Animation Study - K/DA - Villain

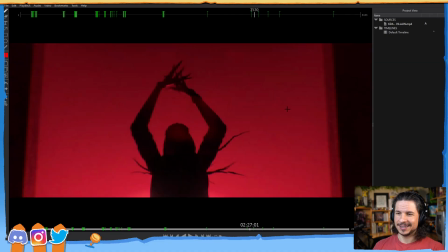(78:24)
Okay, what other clips do we have here? I love that. It's so subtle. It's just the head tilting up.
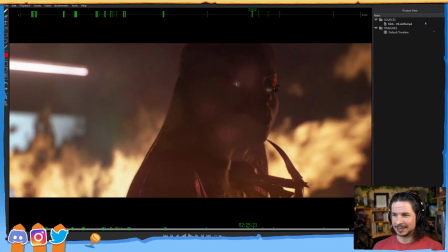(78:31)
As the head tilts up, we get some contrast in the brows. Or sorry, not the brows, the lids. This is always a good thing to add in. If you tilt your head, look at the eyelids here. If I tilt my head up, eyelids come down. If I tilt my head down, eyelids go up.
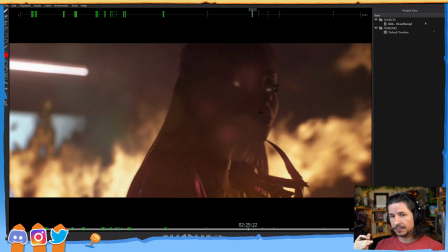(78:47)
It's not so much that the eyelids are moving, but that they are staying in line with the eye. So if I'm looking at one point here, as I move my head, the eyelid is staying in line with the eye.
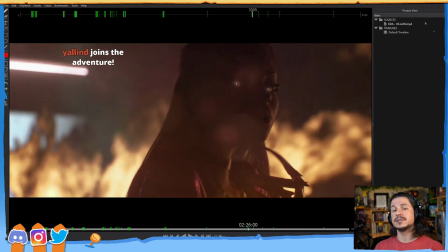(79:02)
So if she's going to tilt her head upwards, that's going to cause the eyelids and the eye to move down.
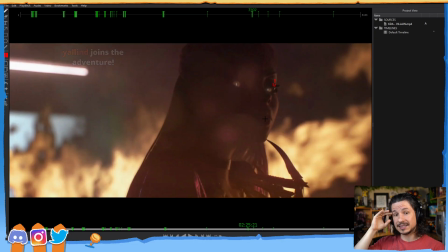(79:10)
What you don't want is the eyelids to stick with the head and the eye just rolls on its own.
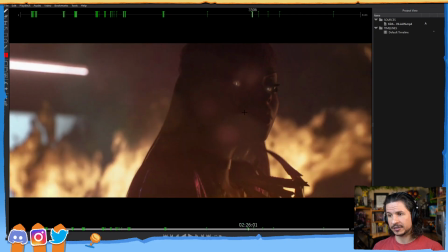(79:15)
That's going to create a doll-like effect on your characters. Very subtle, but it's in there.
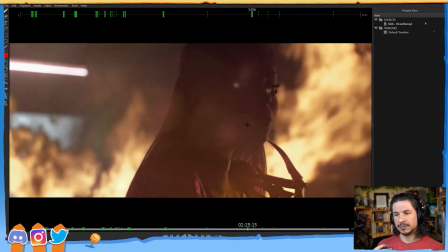(79:23)
Now, on top of that, they're adding in just this really nice, almost breath motion in the shoulders.
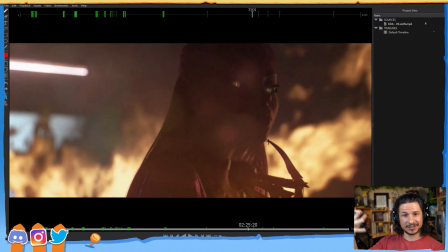(79:30)
If you actually look at the body here, it's hard to see because the flames kind of distract us. But you can kind of see it in this shoulder here.
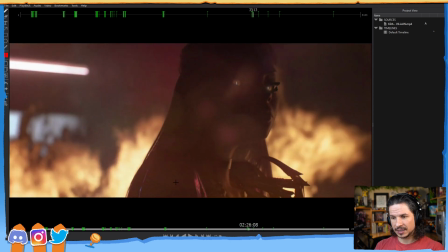(79:37)
The shoulder actually comes, it's rotating screen left. It's going
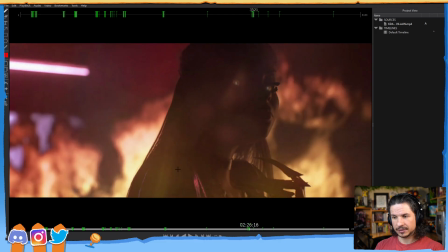(79:44)
up, and then right here at the end, it comes down. And then the other one, it's doing the same thing, except it's going this way and down.
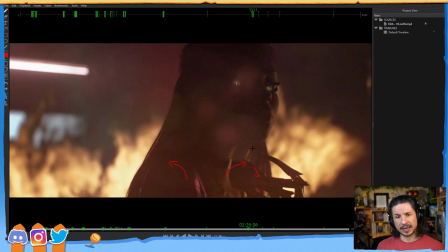(79:52)
So she's twisting ever so slightly, and we have a little, that kind of motion. To exaggerate it. Very slight. But it keeps the character alive. It's not just a rotation in the x-axis of the head, and then that's it.
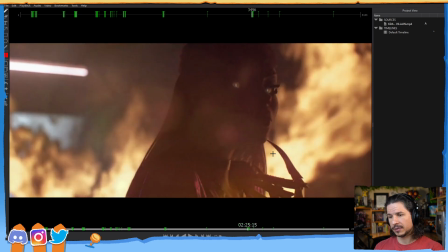(80:11)
And then we even get some rotation in the chest.
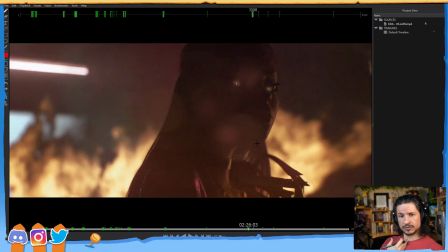(80:14)
As she's doing this, her torso is rotating out this way, doing that.
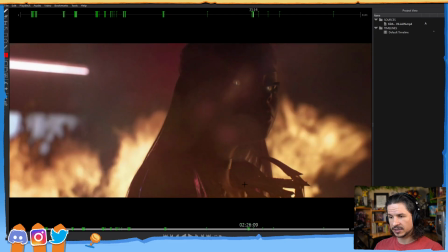(80:22)
So it's tilting upwards ever so slightly. Tiny, tiny motion.
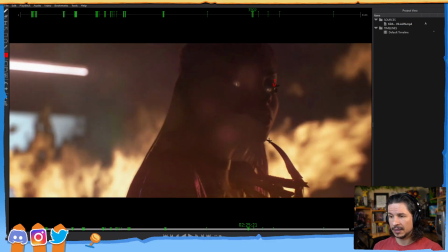(80:29)
Keeps the whole body alive, makes that nice sympathetic action. And then I just love the finger here, how it's just kind of tied to the chin.
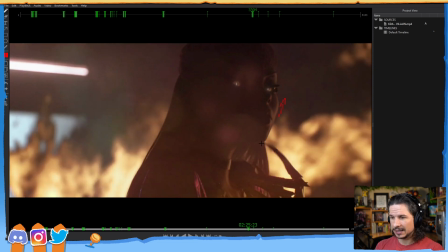(80:38)
As she lifts her head, we get that little slip right there, and then this nice motion down. And you can see the biggest spacing is right there. It just drops in.
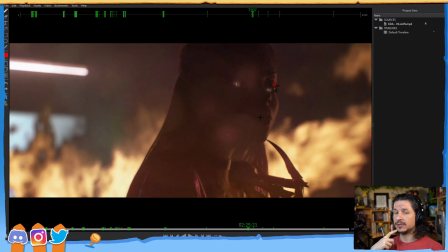(80:50)
Basically, if you're putting pressure here and then you let go, it's going to snap down and then ease at the bottom. It's not dropping slowly, slowly, slowly. It's getting that flick in there.
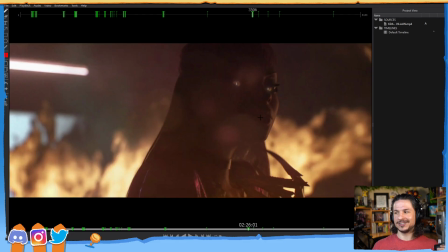(81:02)
Yes, I should drink. I even mentioned my lips were getting dry and I didn't even think of drinking water. I'll be a dried out raisin before I think, oh, maybe I should take a sip.
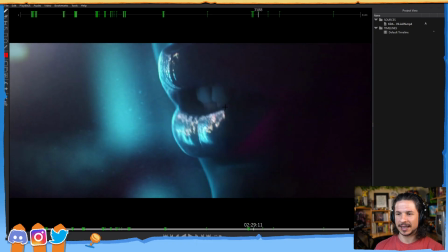(81:17)
Let's see. So, okay, here. This is the other area that I really wanted to look at. So in terms of lip sync, what I love about this is the teeth.
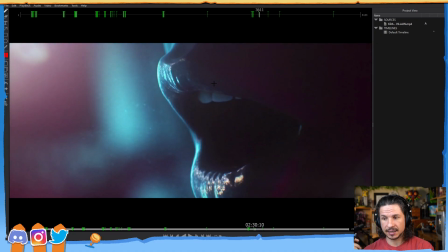(81:27)
When you're animating characters, it's very important to watch out how the teeth are positioned in the mouth and to make sure that we get appealing
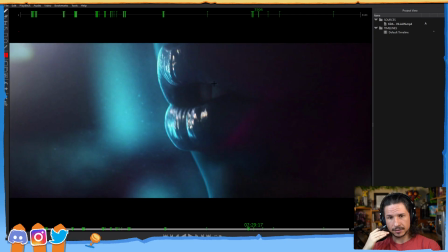(81:35)
lip to teeth silhouettes and shapes.
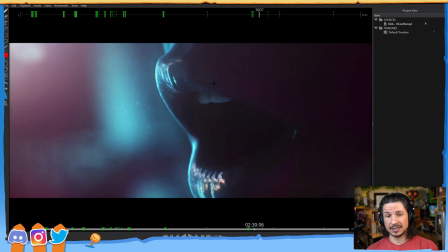(81:39)
One of the big things that will make more appealing teeth posing is which set of teeth do you show. Well, we've talked about this on stream before when we talked about lip sync. But normally when people talk, you're going to see one set of teeth more than the other.
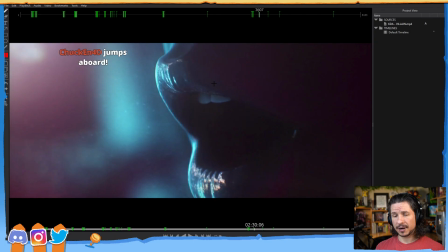(81:56)
So for example, as I'm talking, for the most part, you're probably seeing my bottom teeth a little bit more than my top teeth. As I talk, especially if I'm more relaxed, I tend to kind of talk like this, with my bottom teeth kind of on display. Some people talk like this.
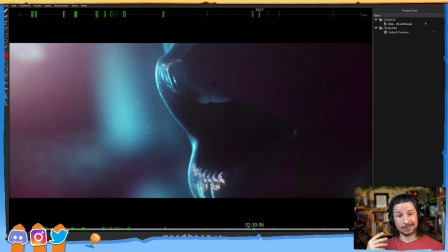(82:15)
And usually when people are kind of happier or when they're smiling, you're going to see a lot of the top teeth more. You're not seeing the bottom teeth as much anymore, and you see just the top. Now, it doesn't mean that you're not going to see the bottom, but you favor that top teeth.